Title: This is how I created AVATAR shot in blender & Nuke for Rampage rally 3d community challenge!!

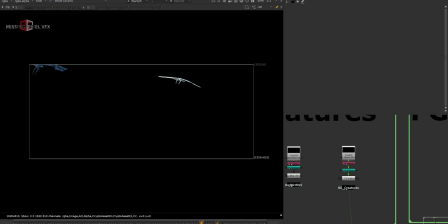20:35 There are some other creatures, but also I did not use them in the background because we won't be able to see them in the haze, so I did not use them at all.
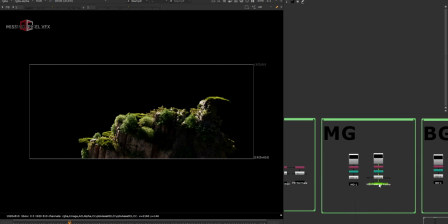20:42 This is the foreground layer, this is the midground, and this is the floating rocks here in the sky.
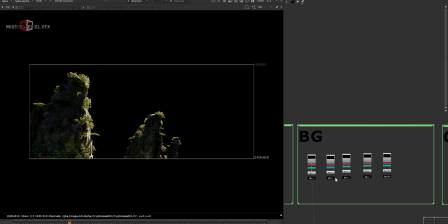20:49 And then the background layers are like, there are like, I rendered the background layer in like 4-5 layers.
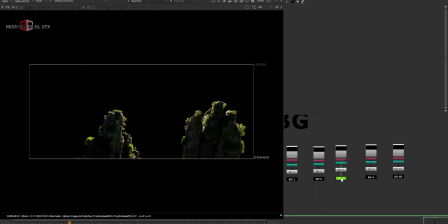20:55 So 1, 2, and 3, and this one is 5. I think this one is somewhere around here, the only small guy here, and then the screen right rock, which is around here. So this is like, I wanted to have more control, and also rendering will be easy when I have the more layers and I know which one goes where.
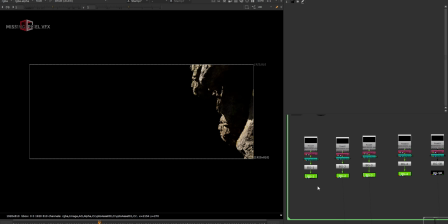21:12 So I just named them correctly here, like as per the depth. So the naming is correct here. And then comes the clouds. For the clouds, this is my main cloud render.
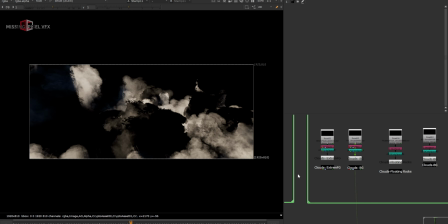21:24 Like if I go to this frame, you can see the main scene here. Then I also have some extra clouds like extremely FG clouds.
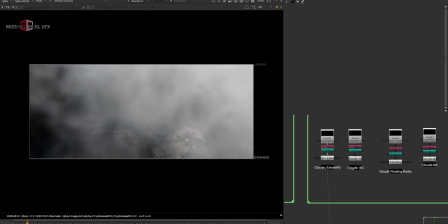21:33 Whenever the camera is in the starting frames, I wanted to have some more clouds in the camera, like they are hitting on the camera at the start.
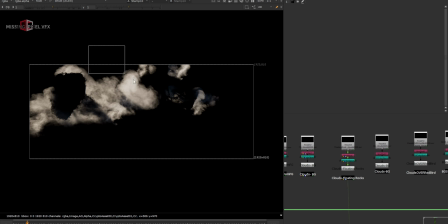21:41 And the clouds around the floating rocks, I wanted to keep them separate because I can do the grading as like separate layer.
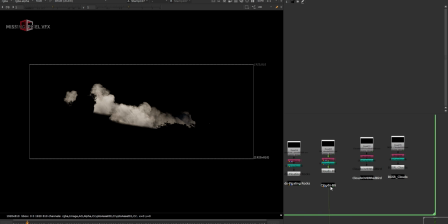21:48 It will be easy to do the grading. And here is the clouds in the background, some extra clouds on the extra background details.
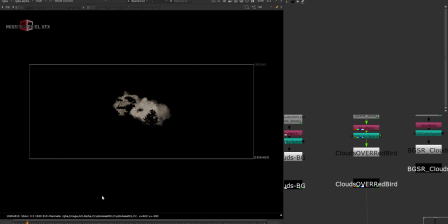21:57 And this is the cloud when the bird, the red creature, is moving from that place.
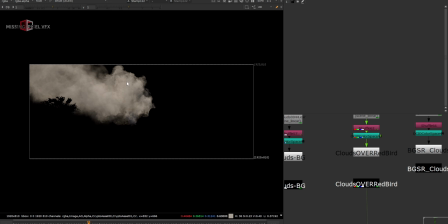22:03 I just wanted to give some hazy feel on the bird because of the creature, because it was too prominent in the corner. So I wanted to bury it in the cloud or the hazy feel. And then there are clouds on the screen right rock structure here.
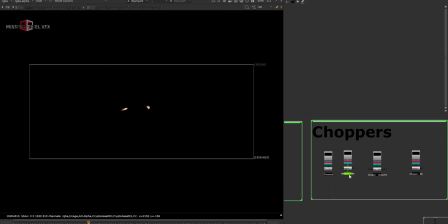22:18 And then the warships. So these are the thrusters, and this is the main layer of the warship. I took the separate render for the blades here because I wanted to have the motion blur from the Blender because it looks so natural.
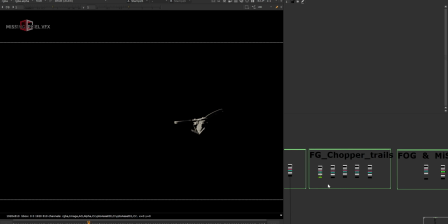22:33 And then the background ship, and these are the trails for the FG ship, and some fog layer.
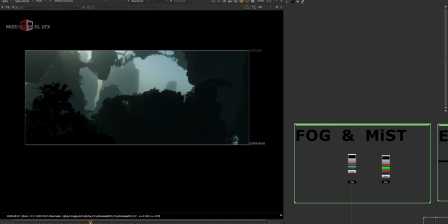22:40 And this is the entire fog layer, which is really the beautiful thing in the shot.
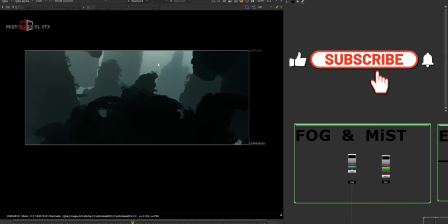22:44 I have like try to keep it more bluish and cool tone so that I can control it in comp whenever I want.
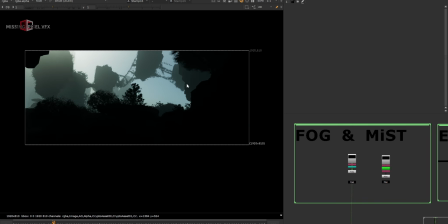22:51 And this really helped me to give the depth in the shot. So whenever you do any like environmental shot, try to get the fog pass in different as a different pass, and then it will be really helpful for you to do the compositing, and it will give more control to do the tweakings.
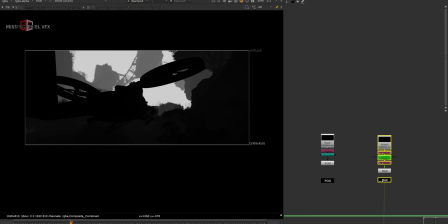23:06 And then I also took the mist from the EV, so I can have a depth pass here and I can control the overall grading, or I can do anything.
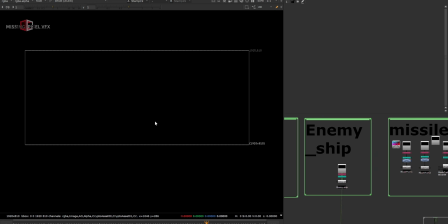23:13 And then I have the enemy ship. I think it should be visible around last here and then at the first. And then I have this missile trails. So these are created from one of the free add-on.
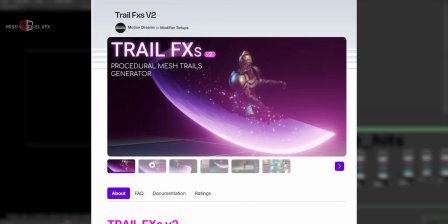23:27 So in this, using this free add-on, you can also create this kind of trails, which is really easy.
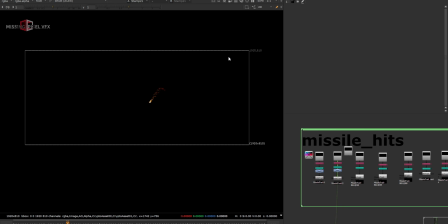23:32 You can just try it in and it will be possible in just one go. You can just spend 5 minutes and you can learn how to do it. So using that technique, I just try to do this kind of trails. Then I have the blast here.
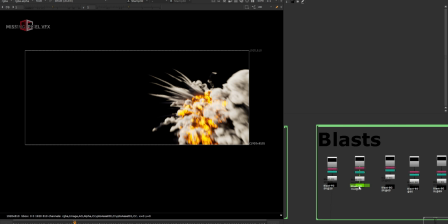23:45 So each blast is separate layer, like this one, and if at frame 30,
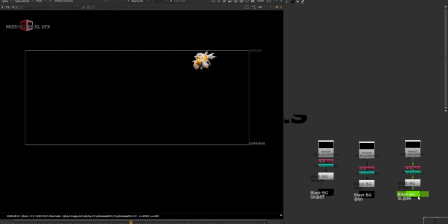23:50 around frame 65, this guy on the screen right, and also on the screen left side behind the rock.
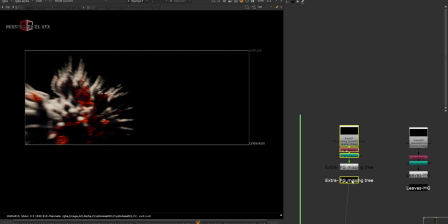23:57 And then extra layer like some missing trees and all, I just took them in a secondary layer.
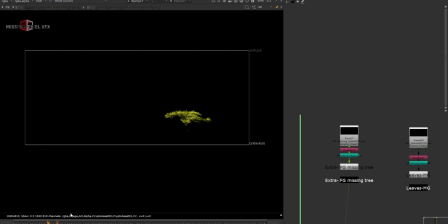24:03 I wanted to add some missing trees here. When the ship was very close to the tree, I wanted to get some tree leaves interacting or flying out of the tree, and I just tried to do that with the particle and it worked well, so I just took that as a render. And then I have the short camera here.
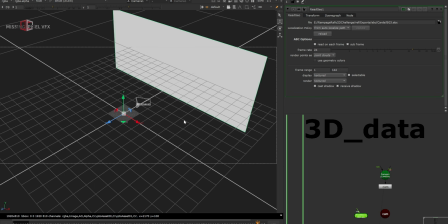24:19 I just took it to the Nuke so I can project something. Try to put the 3D cards in Blender file.
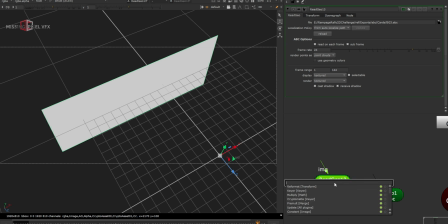24:24 This card is somewhere around the background. So if I bring a background geometry, it will be close to that.
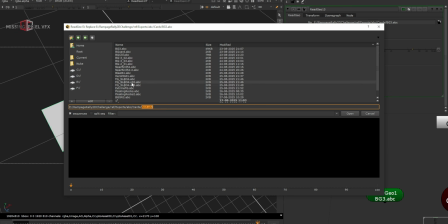24:30 So let me bring that in. So this is my BG cliff here.
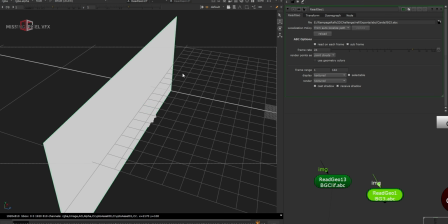24:35 Whenever I want any card, I will place it in Blender and I will bring it to Nuke so I can project anything on that.
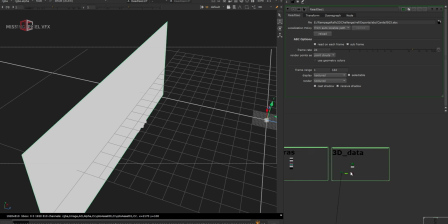24:40 So like, for example, if I take a look at this PG element,
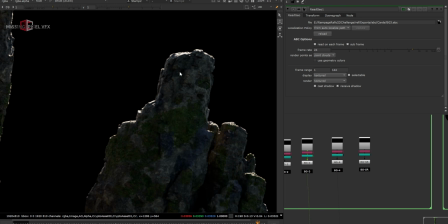24:44 these have no trees and I wanted to project some trees and clouds on it, so I use that card for the background projection,
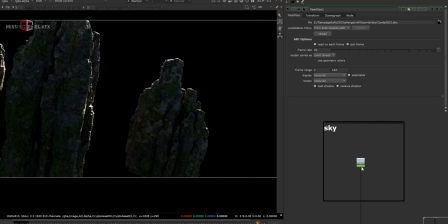24:51 so which I'll show in some time. Then I started my comp by adding a constant which is for the sky.
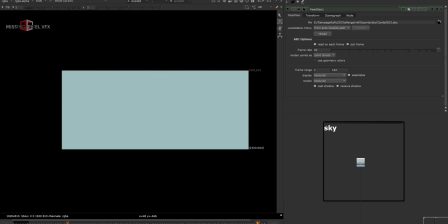24:58 I wanted to use the sky render here, but it's not useful because it will be in the haze and we won't read any sky details, so I just used a constant and did some grading overall, like getting a bit brighter and making it a bit cooler. Then comes the warship, which is I named it as an enemy ship.
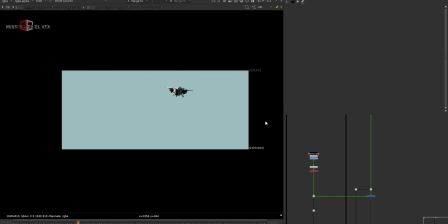25:15 It just I placed it on the constant which is as a sky here, and then just added some haze.
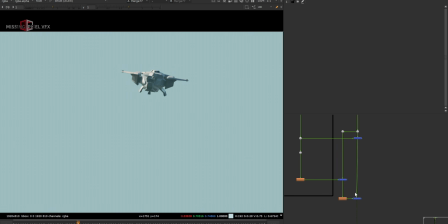25:22 In this kind of shots I always try to keep some haze on the background stuff,
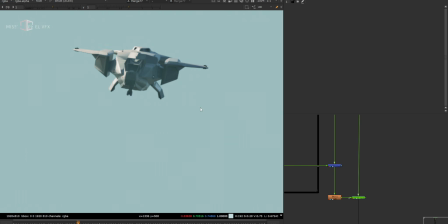25:27 that will blend the CG stuff really good because it won't look very contrasty, and of course we should read some kind of haze and that will definitely help to integrate the shot.
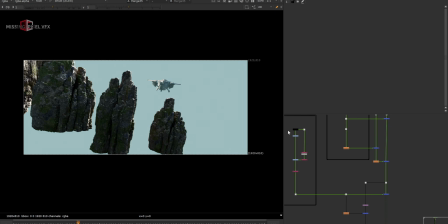25:37 And then I have this background layer which is this background cliff, and also I did same hazing stuff on this as well. And then using those cards I just showed, I added some 2D clouds and 2D trees because I
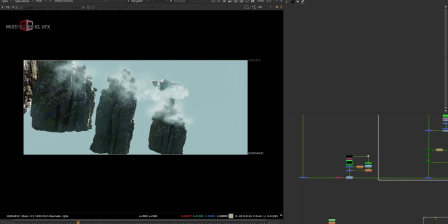25:54 did not render those trees in 3D because since it's too far from the camera and we don't read the parallax, I knew that I can project that in Nuke, and that really went well here.
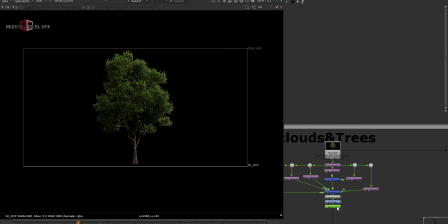26:04 So I just took this element like a tree element, this one, and I just merged it like multiple times and just scattering it on the exact shape of the rock,
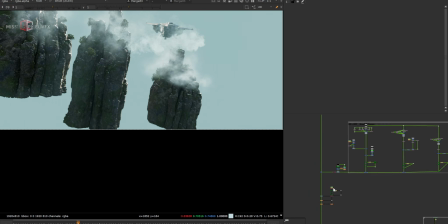26:13 and then just placed it on the main comp. And then overall grading, like let me fill it to the screen.
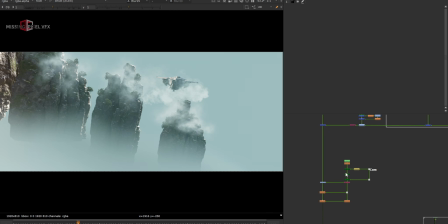26:22 I just added some blur here using this roto and made it like added some blur and made it like mist pass just in the background,
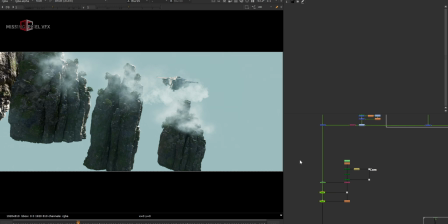26:31 so it will be blended really well and we don't read any sharp edges like this. Then comes the cloud render.
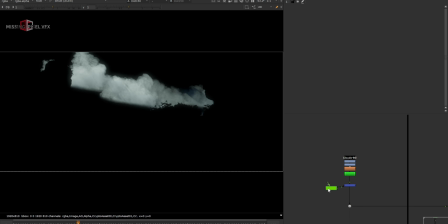26:36 You took the extra cloud render from the blender using those cloud VDBs I showed earlier
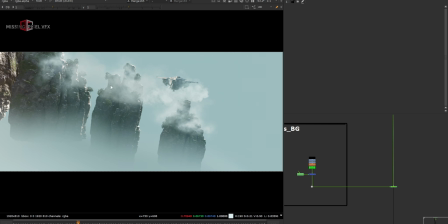26:42 and merge them on the shot just to get that kind of hazier feel or the misty feel on the background clips. I don't want it to keep them really prominent, so if I just turn off these all the 2D and the CG mist, you can really find that it's really getting buried into the scene.
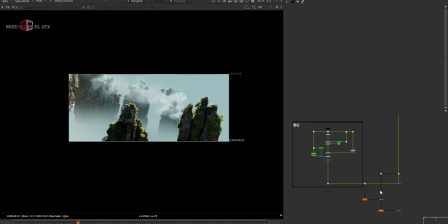27:00 And then comes the background layer and also the hazing on top of that,
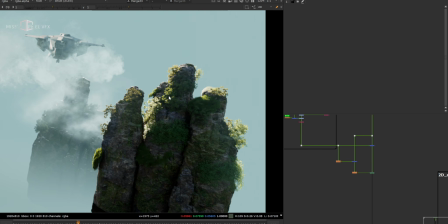27:05 and this time the hazing is too less because now the things are getting close to camera and I just wanted to keep less hazy than this one so it will look more
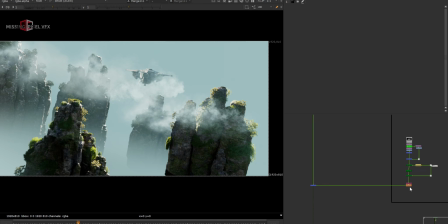27:14 into the depth. Then comes the 2D element using the same cards exactly on this position. I used this 2D element and placed it on top of that cliff. And then comes the blast here.
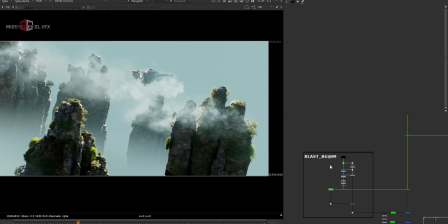27:26 I named them as according to the frame number. So this blast is going to happen on 89th frame, so let's go to that frame and check that.
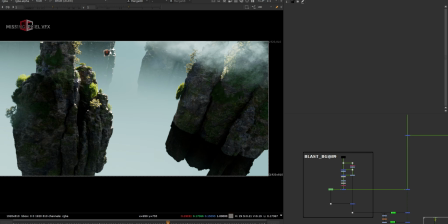27:35 So there is a cliff in front of this blast, and then I added some bloom and all for that.
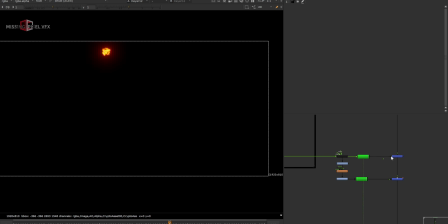27:39 So using the glow node and optical glow, I'm sharing all these plugin or gizmos into the description.
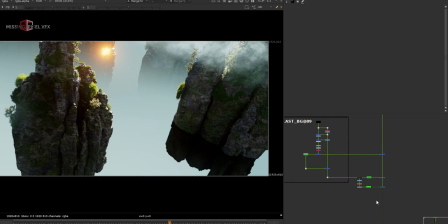27:47 You can check those and you can download them. All these plugins are free. And then comes the background here, one more background layer.
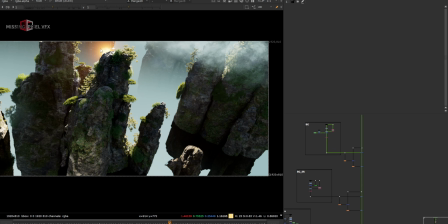27:55 Yeah, so that blast is just behind the background, so we don't read that here. And like if I go 2, 3 or 4 frames ahead, you can just read that background blast.
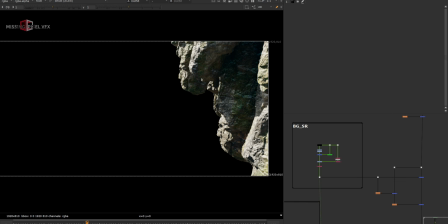28:06 And then the screen right rock, which is visible around here, so it will give a good framing.
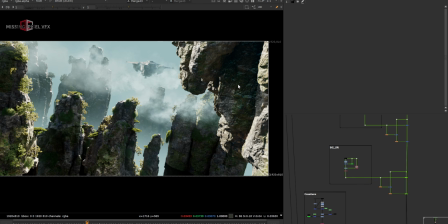28:12 I just wanted to have a big rock here, which is a floating one.
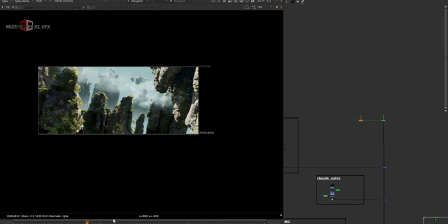28:17 And then comes the creature like around frame 70 or 69.
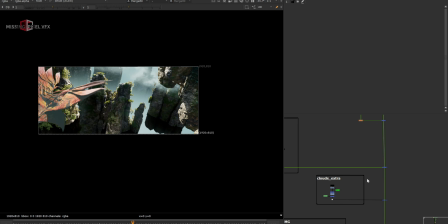28:21 This space was empty, so I added this creature here and this looks really good, so I just kept it like that.
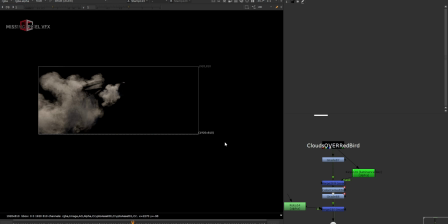28:27 Then there are some extra clouds, like I think this one is, yeah, just exactly on the bird, so I did not use it here.
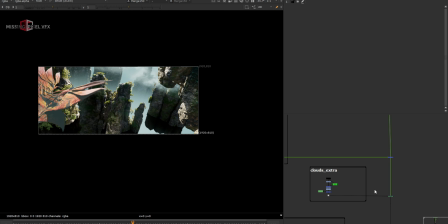28:36 I used it in like in the end of the comp because it was integrating there well, so I'll show you that as well. And then comes the mid ground, the layer where the ship is about to hit the ground at the last frame.